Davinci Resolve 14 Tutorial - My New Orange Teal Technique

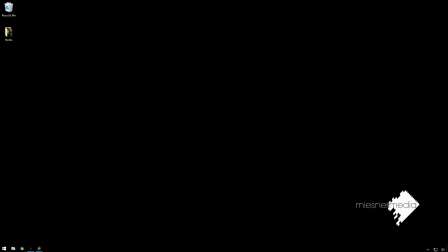[0:00]
Hello friends, my name is Theo, and today in this exciting Meester Media tutorial, we're going to be taking a look at a new technique that I've started using for getting that orange teal look that everybody wants to pay a bunch of money for. So, inside of DaVinci Resolve, we've got, you know, another great clip of Amber.
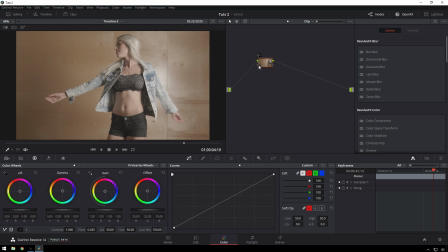[0:13]
So this will be, we've got two clips to work from. This will end up being a more typical, like, orange teal look. So, the first thing we're going to do is just sort of contrast this up a little bit.
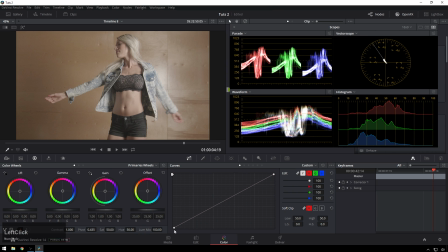[0:21]
I'll bring some scopes down because I know people like to see what's going on occasionally, so I'm just going to expand our dynamic range some a little bit, so bring our blacks down some. I'm fine to just lower this black point because we've got nothing down there, but I don't want to, you know, clip it off. I still want this to look a little bit expensive. I'm not going to bring our white point up per se,
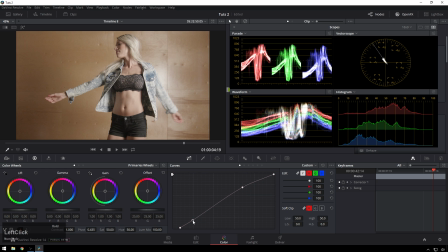[0:40]
but just bring this up some here and then add a little bit more contrast right down at the very bottom just to really make these shadows frame her a little bit better. So there we go. And I'm pretty happy with that. That might be a little bit much down here. But, you know, this is not the important part of the tutorial. Great.
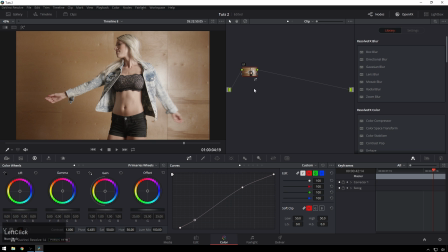[0:59]
These off to the side. Now, here comes the orange teal part. Now, this is a pretty similar workflow to what you've been doing. I've just been using a few little different controls that have really been making it look that extra little bit better. So, Alt-S, Alt-L, create a layer node, layer mixer node.
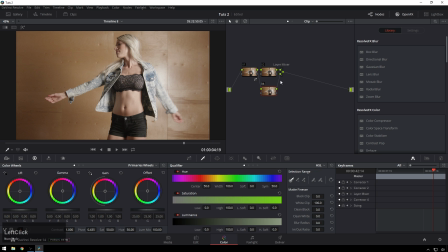[1:13]
Down this bottom one, this is going to be where we do our qualifier. As we know, with the layer mixer, the bottom node overwrites the adjustments in the top one and doesn't add to them. So, I'm just going to go ahead and only select our shadows, hit Control H to make sure that we only see what's going on in the snow,
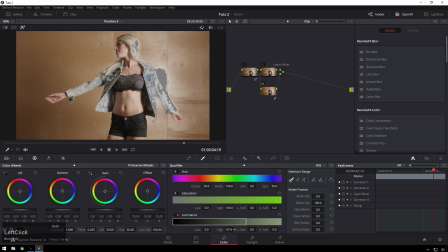[1:29]
and then bring our high down until we're just getting our shadows in the shot. So I'll call this about good. I'll bring the high soft up. Nice. Now this is just a really easy, fast way to get it done. Control H, so we can see, you know, nothing's changed yet, but we're gonna go over to our temperature control and bring this all the way down.
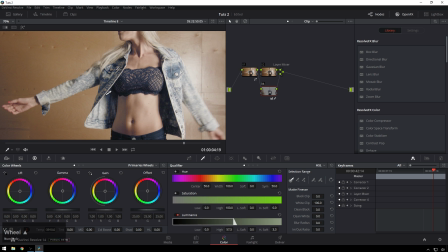[1:51]
And now you can see this does a really nice job of making some really nice colors down in our shadows.
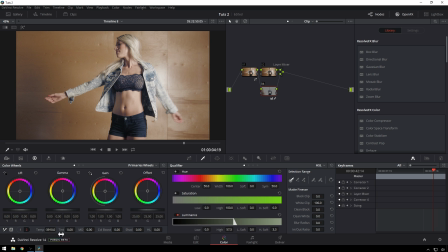[1:56]
So you can see without it, with it, pretty nice little thing. Before, what I would do is, you know, I try and mess around with this, and that's okay, but I've really found that the colors here are nice and consistent and they look good, and they actually keep our dark parts of our image a little bit cleaner than if we do it with a
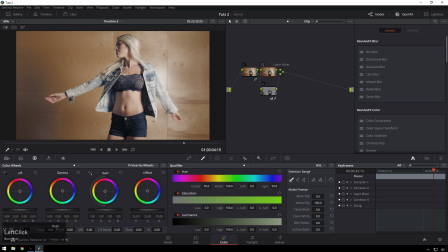[2:13]
normal correction. Then of course, if we want to, we can go ahead and warm this part up some. It doesn't really need it, but we'll do it just for kicks and giggles.
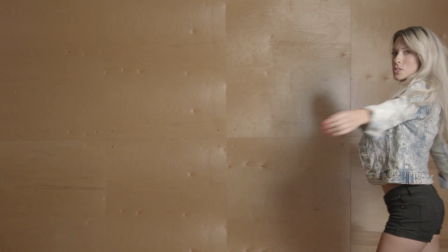[2:19]
So just a little bit warmer. Now just like that, quick and dirty, we've got something that looks way more expensive.
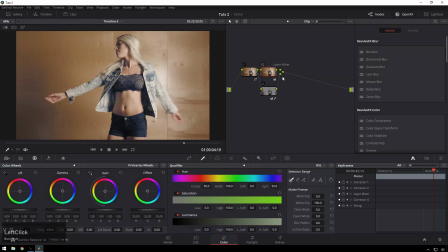[2:27]
If we want to, you know, bump it up
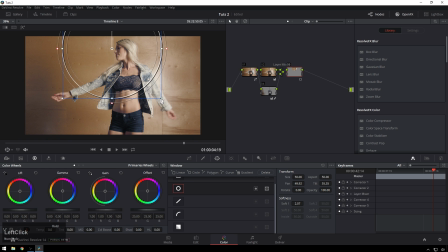[2:31]
the next little notch, we can go ahead and just, you know, relight the scene a little bit, because right now we're paying more attention to her belly than her face, and she doesn't appreciate that. So now I'm just going to go ahead and brighten this up.
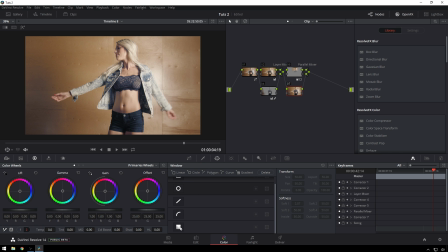[2:44]
Now that looks pretty good. What the heck, we'll add a parallel mixer in there just to make people think we're cool, and, you know, darken up the bottom of her frame. All right, great. So now say that's looking good. We'll go over to our next shot, and this one we'll do a little bit more with.
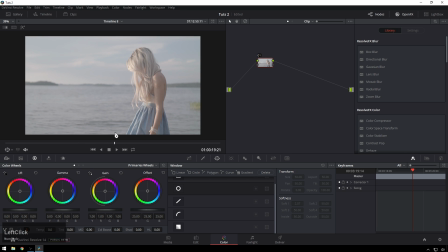[2:59]
So we'll go to a nice frame here. That's looking like a good one to work from. And I'll do the same sort of workflow here. We're just going to do a little bit more selective thing, because you can see our skin tones and our shadows are basically in the same spot.
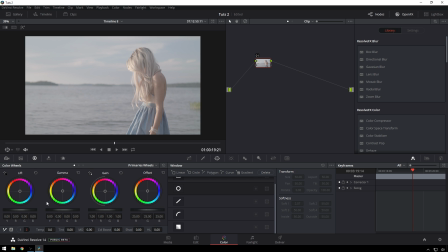[3:13]
So we're going to need to qualify these a little bit more. So the first thing I'm going to do, just like before, just contrast it up a little bit.
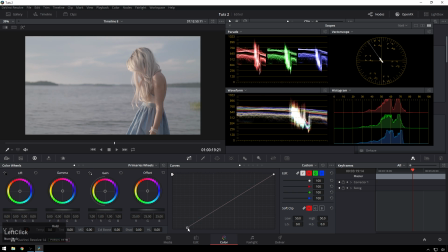[3:20]
I'll bring my scopes down for those of you people that like to look at these. And, you know, obviously don't be looking here when you're grading. This is just for people who want to see where I end up. Because if you do, you know, what you're taught in school, you'll end up like this, which does not look good.
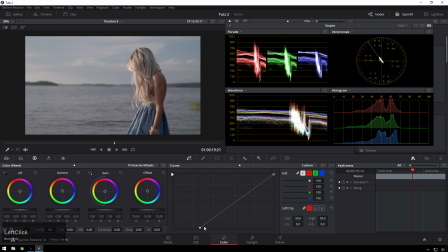[3:37]
You want it to be a little smoother. So we'll bring this back, and I'll get what's going on our scene. So I feel like about there is feeling good. Then we'll add a little bit down here, a little bit up here.
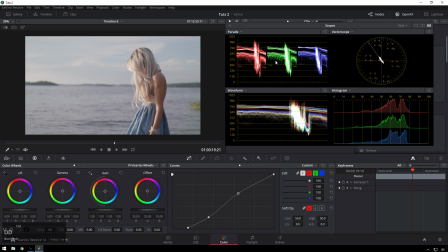[3:52]
There we go. And that's already much nicer looking. Drop these guys out of the frame a little bit.
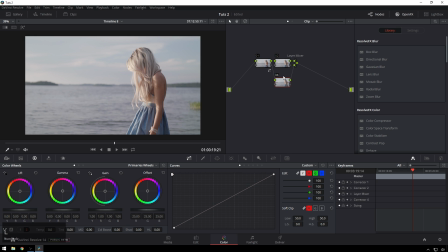[3:58]
And now we're going to do our same little workflow. Alt-S, Alt-L, Shift-H, go to our qualifier. And this time, what we're going to do is we're going to select our skin tone. So there we go.